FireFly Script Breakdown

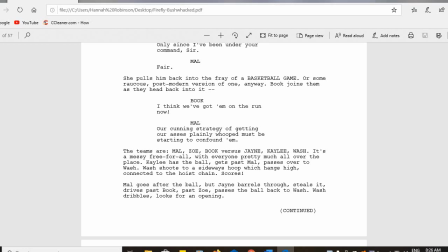8:15 And so you're even going to see that through the use of dialogue, we help define the characters by making them say things in a manner that helps the audience to understand or at least characterize who they are,
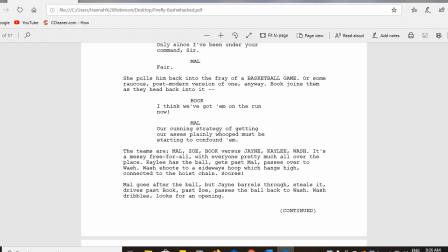8:28 right? Are they rich and educated and highly intelligent? Are they, you know, the lower class who can barely afford to be on the ship? Or are they somewhere in the middle? And we're going to get a definite feel for that as we read through the script.
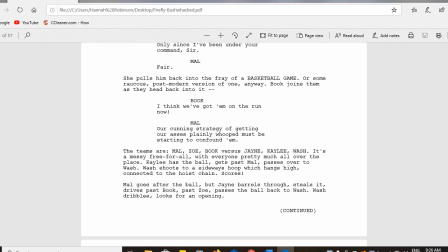8:43 Now, as a director writing a script, you have to give lots of description so that there is a strong feel for what's going on.
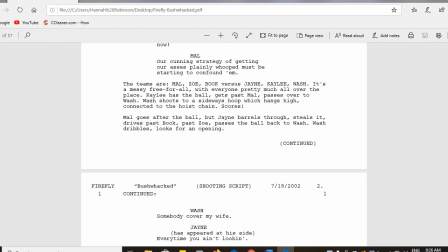8:51 And more description. The teams are Mal, Zoe, Book, versus Jane, Kaylee, and Wash. It's a messy free-for-all, with everybody pretty much all over the place. Kaylee has the ball. She gets past Mal, passes over to Wash. Wash shoots to a sideways hoop, which hangs high connected to a hoist chain.
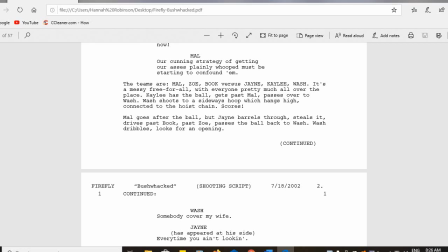9:10 Any scores! So they're having fun. It's a group of people who work together on a closed environment ship, and now they're blowing off some steam by having some sort of recreation.
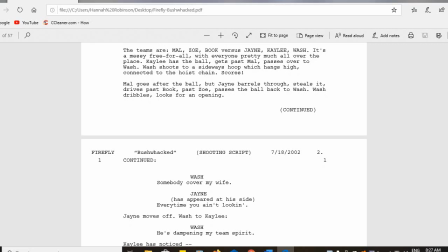9:21 Mal goes after the ball, but Jane barrels through. That word barrels is specifically chosen. It helps define the action and the character. This guy didn't daintily make his way towards the ball. This guy didn't even have the grace or the body control to
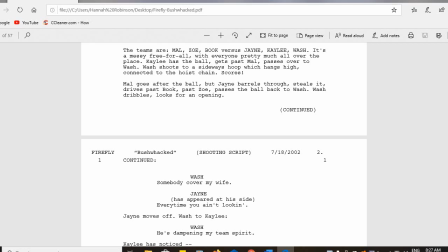9:40 do it the way that a top athlete might with a whole lot of precision. He barrels through, right? You're talking about, you know, somebody who would be a goon in hockey. Barrels through, steals it, drives past book, past Zoe, passes the ball back to Wash.
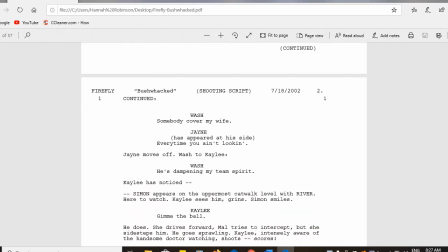9:55 Wash dribbles and looks for an opening. Down to page two. Wash yells out, somebody cover my wife.
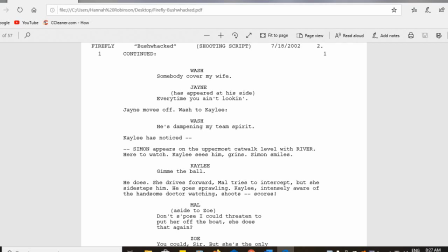10:02 Again, we've got now a character development. We now know that Wash has a wife, and we're going to find out who that ends up being through the dialogue. The dialogue doesn't explain the basketball game. They're not sitting around saying, I'm going to shoot now, and if I score, we're going to win. That's called expository dialogue,
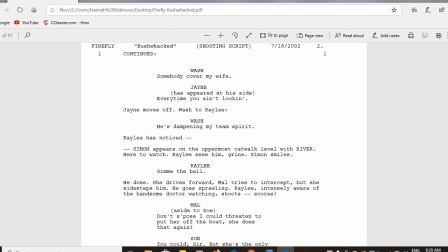10:22 and it's weaker than trying to allow the other dialogue to support the story rather than just restate it. So, Washell's out. His wife must be on the other team. Somebody cover my wife. Jane, our goon, right, the guy who barrels through, he's going to be your slightly shady,
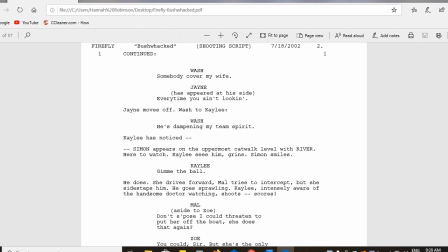10:41 not so much lower class character, but definitely he wasn't privileged, comes up with this sarcastic remark. Every time you ain't looking. So not only is Jane's comment sarcastic towards Wash and his wife, but it's also written looking.
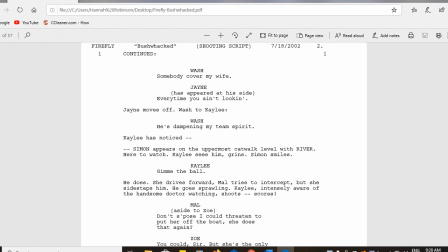10:59 Not every time you ain't looking. Not every time you're not looking. Every time you ain't looking. So it helps develop the characters, helps define them. Jane moves off. Wash to Kaylee.
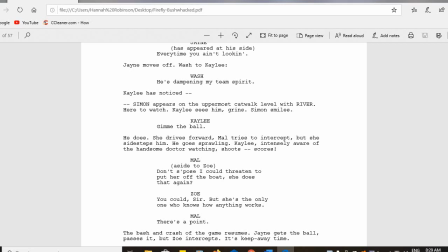11:10 He's dampening my team spirit. it. So everybody's having a good time. They know it's all in fun and it's just a joke, right? No one's taking it seriously. No one's being offended. And you use dialogue specifically to help the audience understand that.
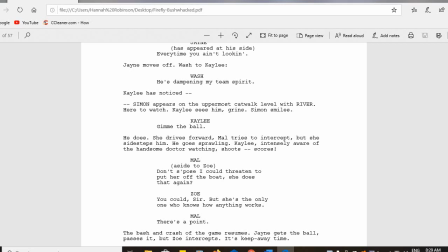11:26 Kaylee's noticed. Simon, who has appeared on the uppermost catwalk, level with River. He's here to watch. Kaylee sees him, grins. Simon smiles. Come on, you don't write that in a script unless there's a reason for it to be pointed out. These are two people who obviously have some history and are smiling.
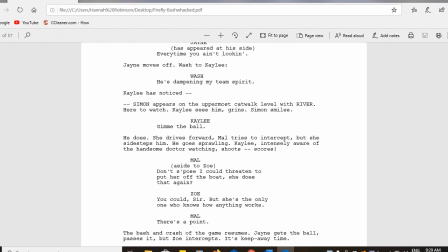11:46 Kaylee liking that Simon's there to watch. Simon's smiling at either everybody having fun or specifically down at Kaylee for whatever reason. Kaylee has a spark of an idea. She yells out, give me the ball. Okay, person gives her the ball.
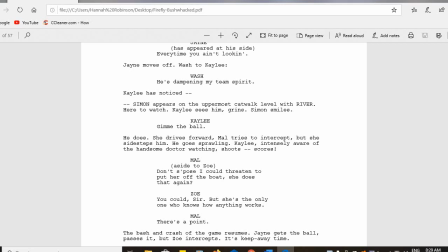12:01 She drives forward. Mal tries to intercept, but she sidesteps him. He goes sprawling. Again, another great descriptive word, sprawling, laid out. Somehow Kaylee made a move that totally confounded Mal and made him miss the block or the tackle or the steal, whatever he was trying to do.
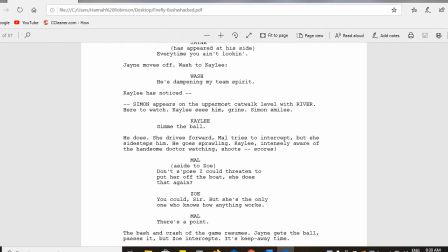12:20 Kaylee, intensely aware of the handsome doctor watching, shoots and scores.